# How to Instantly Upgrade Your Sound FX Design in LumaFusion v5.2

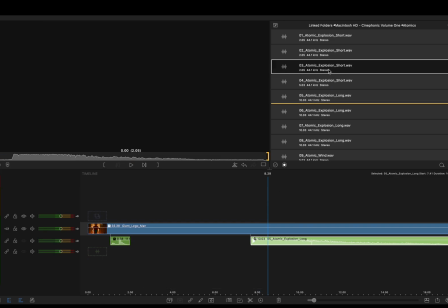But what I want to do is also add a short explosion and layer it up.
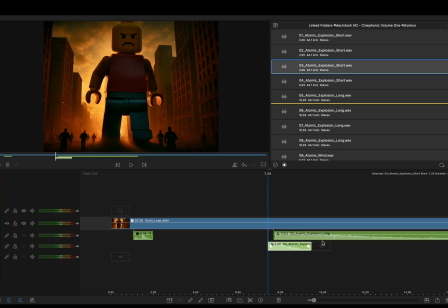So I'm going to come in, I'm going to do the short one and then the longer one. We'll see how they both play out.
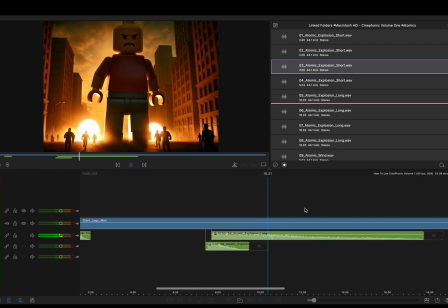That seems to be working. So that's our explosions taken care of.
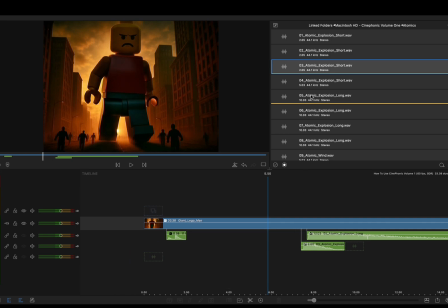And I should say, this whole collection of sounds works best when you actually layer up different sounds. So going back out, you've got things like hand claps, finger clicks, slow hand claps. You've got different Brahms sounds. For example, going here.
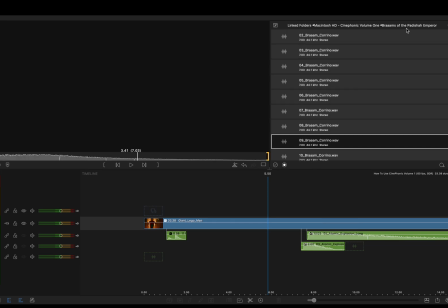So you can see there's many options for you, and you want to layer those sounds up.
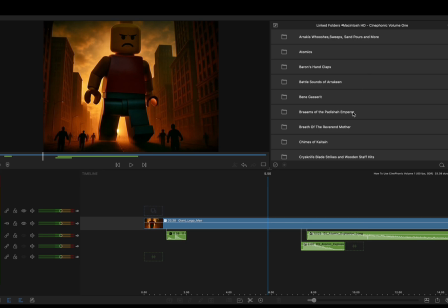So we'll look at adding different sound effects and just enhance and overall give a much more sort of cinematic and grandeur to the actual sounds.
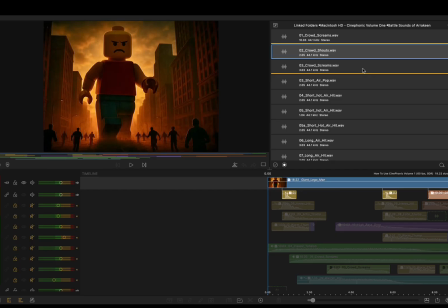When I get a sound that I like, what I tend to do is tag it.
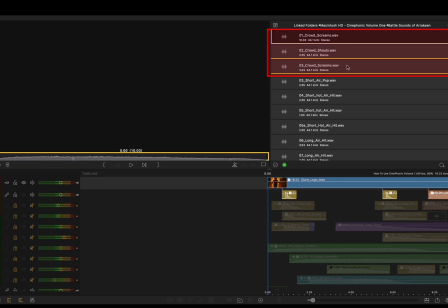So for example, as you can see here, I've used 3 crowd scream shouts throughout this particular video clip. Tag the first one with green. How you go about doing that is just select the file and then go down here to our color tags, and then I've just chosen green.
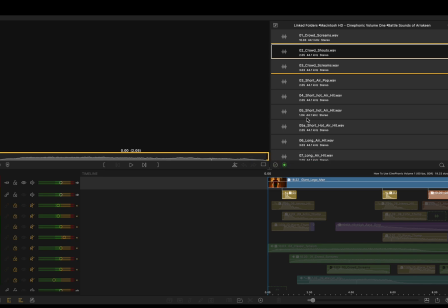If I want to, obviously it can be yellow or anything that suits. And this is 2 handy purposes, and that is, one, it makes it easier to find. Another thing is, if you want to be, shall we say, a little bit more frugal in your choice of sound effects and not use the same ones over and over again for every single project,
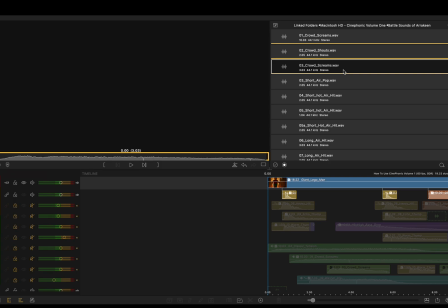then you can obviously tag it with a particular color, and then you know that you want to pick something that's slightly different, just so that each video project has a different sound design to it. Again, just going up, tagging green makes it much easier to see and being able to interact with.
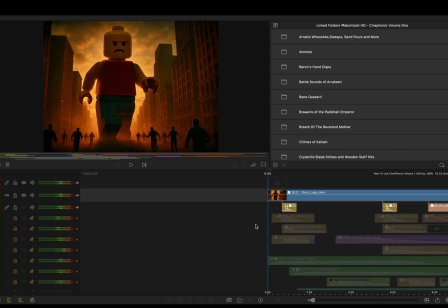When I've talked about layering up, what do I actually mean by that?
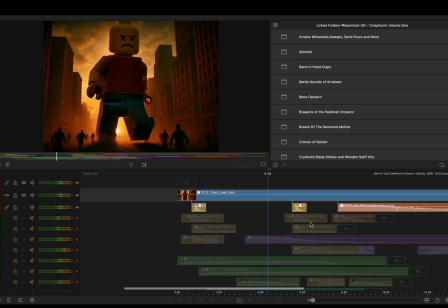Well, we've got our footstep sound here, the first one, and then the placement of the second one, then our explosion. But that's just the overall beginning of creating the footstep sound. At the moment, it just sounds like a man or a woman walking along a concrete floor.
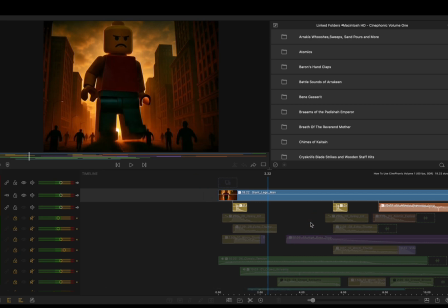So we need to give it a bit of weight and gravitas, because that's a big ass Lego figure there.
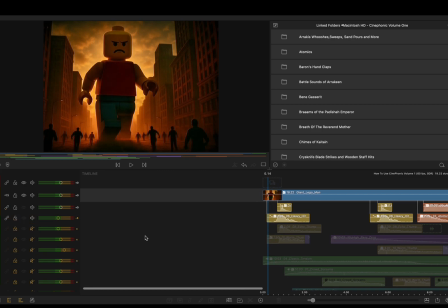So if I switch on the visibility of the second layer. Now, I know I say layering up, but we're actually working our way down, but it's just a sort of terminology thing. Then you'll see when I apply the second sound, this is a heavier hit.
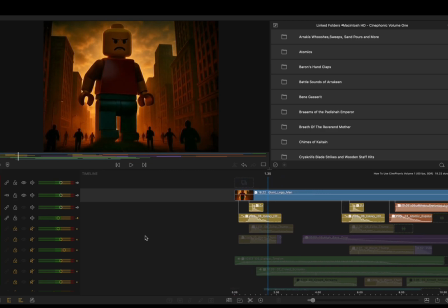And that's got much more weight to it. And again, we repeat that on the other side.
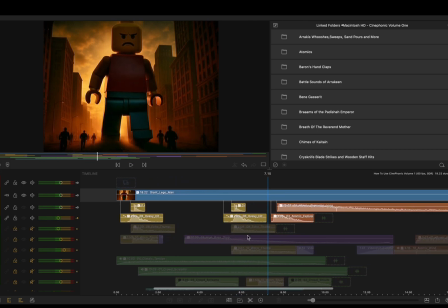And you'll also see there's our second atomic explosion sound.
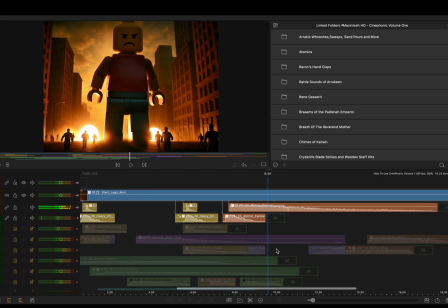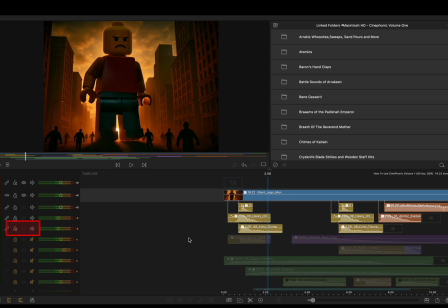And then if we switch on the third layer of audio, this time it's an echo thump. So these were inspired by the thumpers you see in the movies. Now if I pull things back and have a listen.
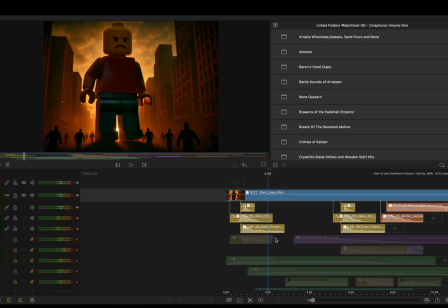Hell of a lot heavier now. And then the final sound, which I've got split over 2 different layers. We switch that on.
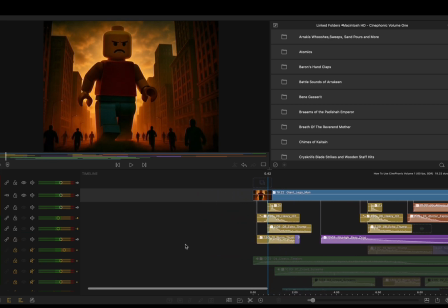Not only have we got a bass drop here going on, we'll talk about that in a second, but we've got what I call a worm thump.
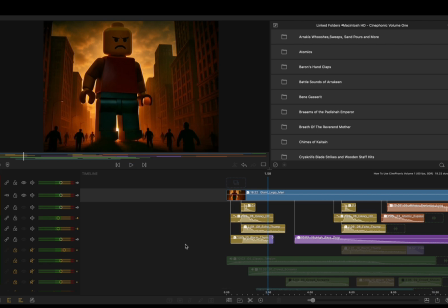And it's just a sort of deep crashing sound, again inspired by Shai-Hulud, or the worms in Arrakis actually breaking through the sand dunes. And I had to obviously place
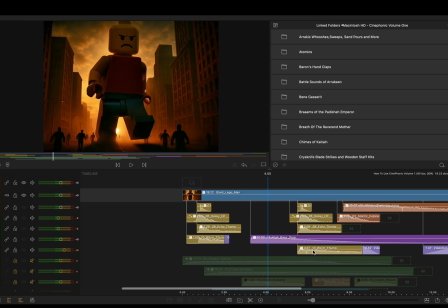the worm thump down here on the 5th layer, because I've got my high bass drop here as well.
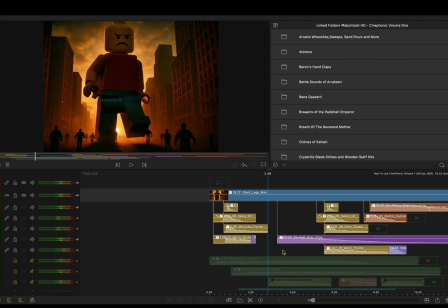And that's just a bit of a fun sound, signifying the fact that there's 2 bombs about to drop.
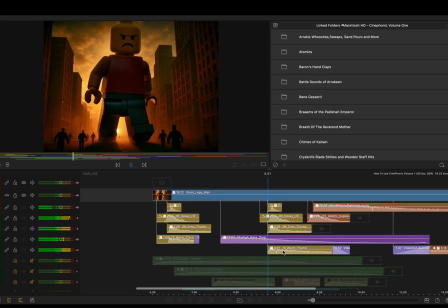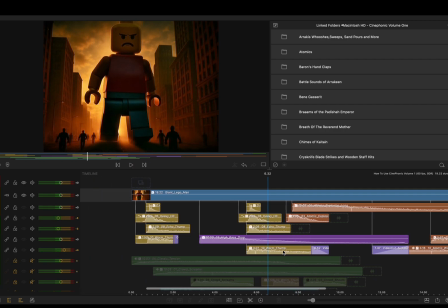So that works out quite well.
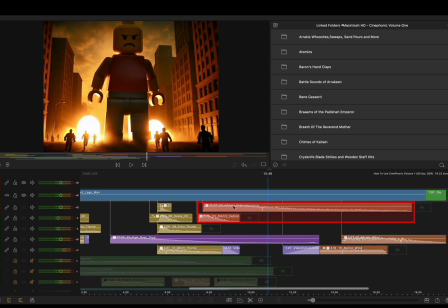And you can see color coded here, I've got my 2 atomic explosions,
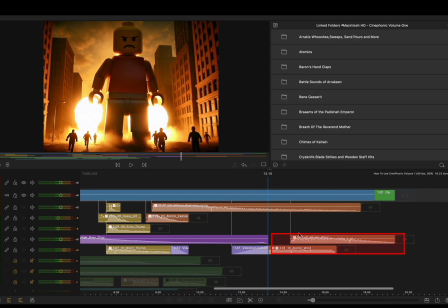but more importantly, at the back end of the explosions, I've got 2 different wind sounds. And again, these represent the atomic wind, or the pressure wave in the air moving through from the actual blast itself.
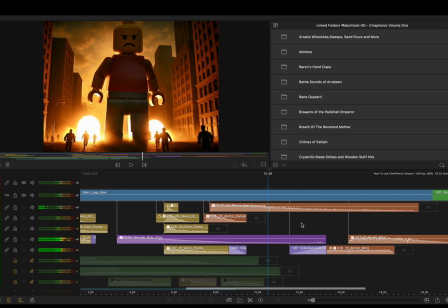So if we play them both together.
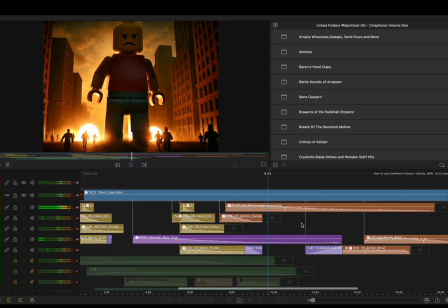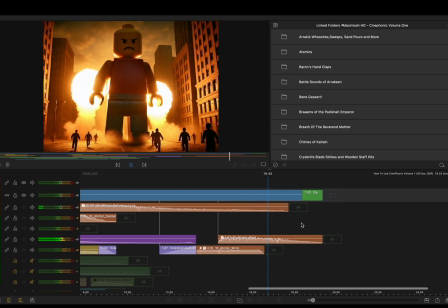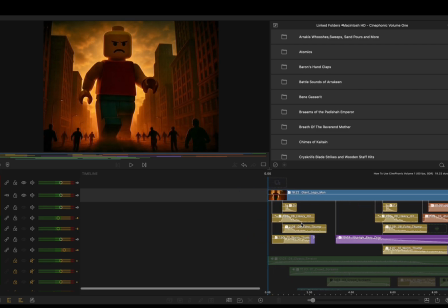And then in the next layer, we start to interact with our crowd by creating a tension layer. So if we switch that on.
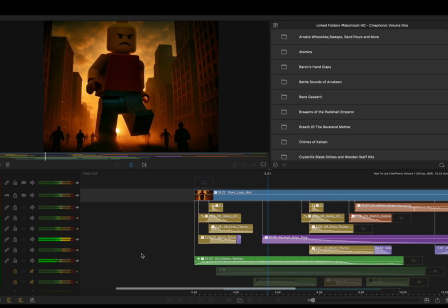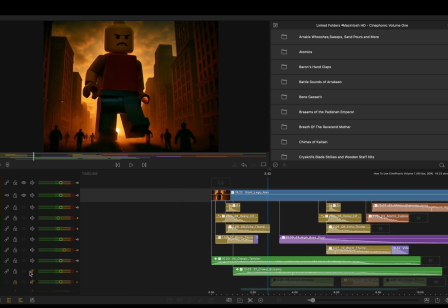And then below that, we've got our first crowd screams.
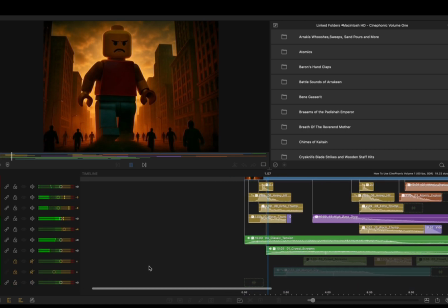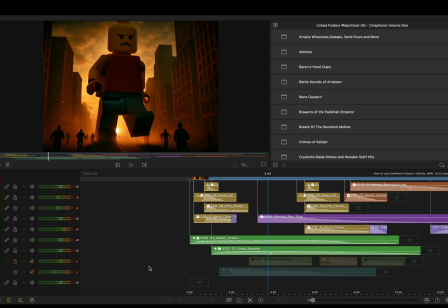And again, this is taking poetic license with the fact that the crowd is not that big at the moment, and it's also running in slow motion. So we've got a few more sort of crowd sounds than we probably actually need.
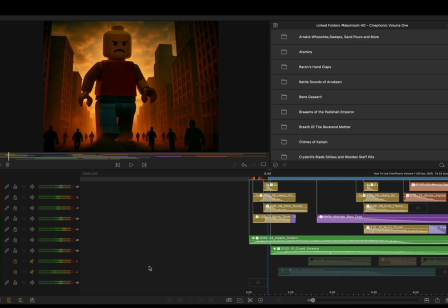But again, this is not a realistic piece of footage, so I can play about with it.
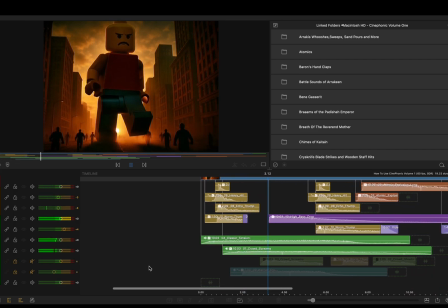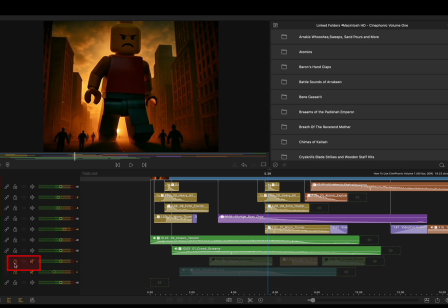And we switch on the next layer. So when I say layering up, physically in LumaFusion, we're layering down, but we're adding layers of sound to create an overall sound design.
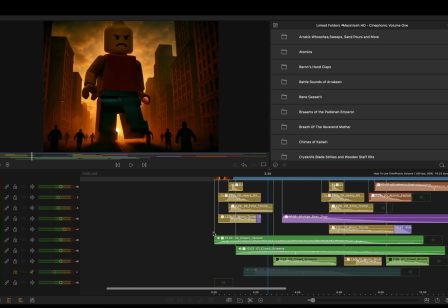And that's what CinePhonic Volume 1 is all about. Yes, it's been inspired by the movie Dune, but the sounds in it are very much real world, everyday sounds that you can effectively use on any project.
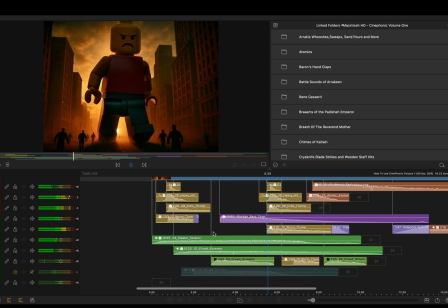So there's our next
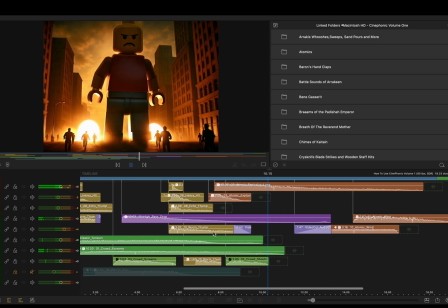set of crowd shouts.
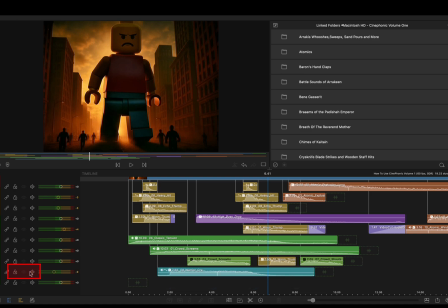And then finally, the last piece of sound design is a warrior cry,
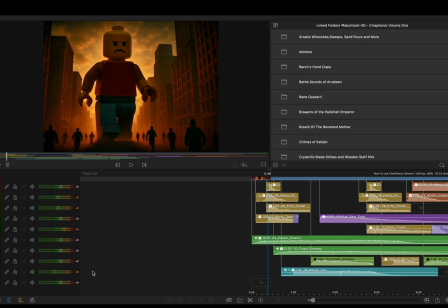which is I'm kind of using with the Lego figure and just kind of giving him the ability to cry out.
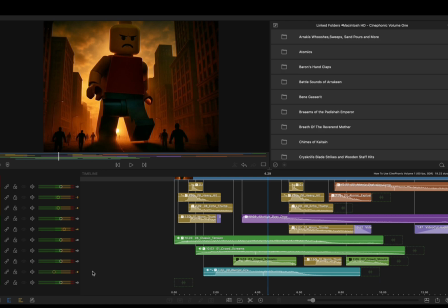Maybe it would work better if the mouth was actually animated and it was sort of stretching out and looking as if he's actually roaring, but you get the idea.
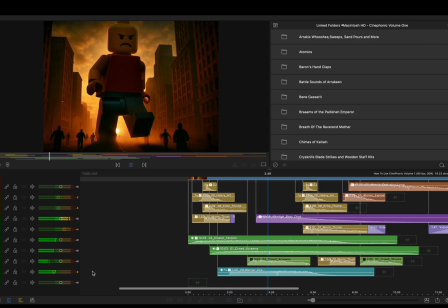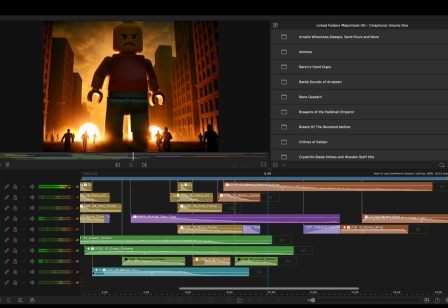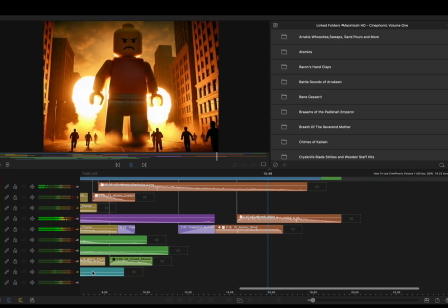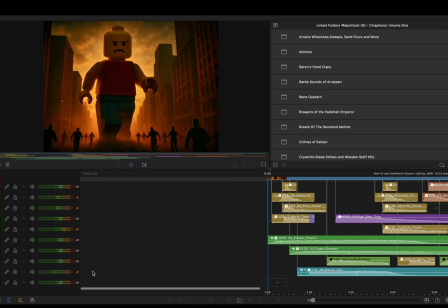And that completes the sound design.
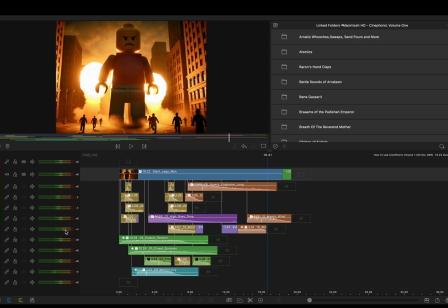You can see all the different layers interacting, and you'll notice some of the layers have actually increased the gain, others have actually lowered the gain a little bit. And on an individual level, the likes of the original footstep sound,
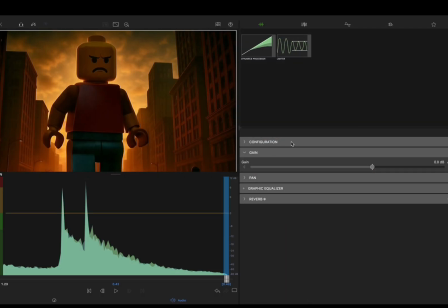if I go into that a little second, you'll see it's set with a reverb.
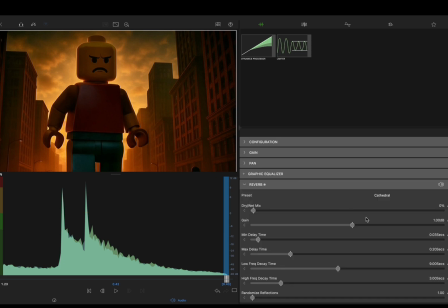And I use a reverb quite a lot. You'll find the reverb in the second panel in the sort of sound, and I tend to use cathedral or large room 2 or large chamber a lot.
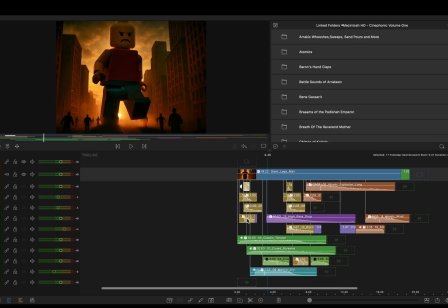So don't be scared to add a bit of reverb to these sounds as well.
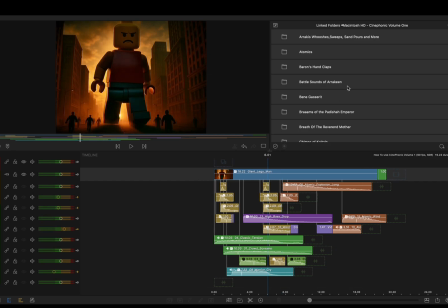So the whole purpose of this exercise is to show you that all these sounds that have got all these Dune related names pretty much have real world sounds linked to them, and you can chop and change them and use them as a sound design overall for your projects.
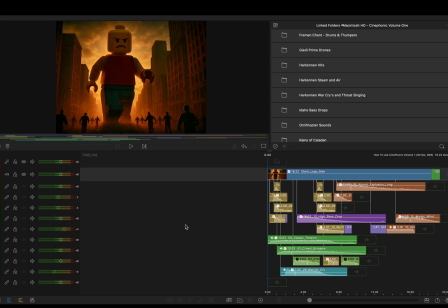That's it for this tutorial. I hope you've enjoyed how I go about using my new CinePhonic Volume 1 sound collection. 600 plus different high quality wave files that's literally taken me 3 years to create,
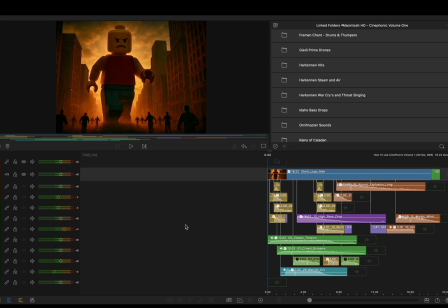and obviously is inspired by the movie Dune, as I've said already. Don't forget to like and share, and I will catch you on the next one.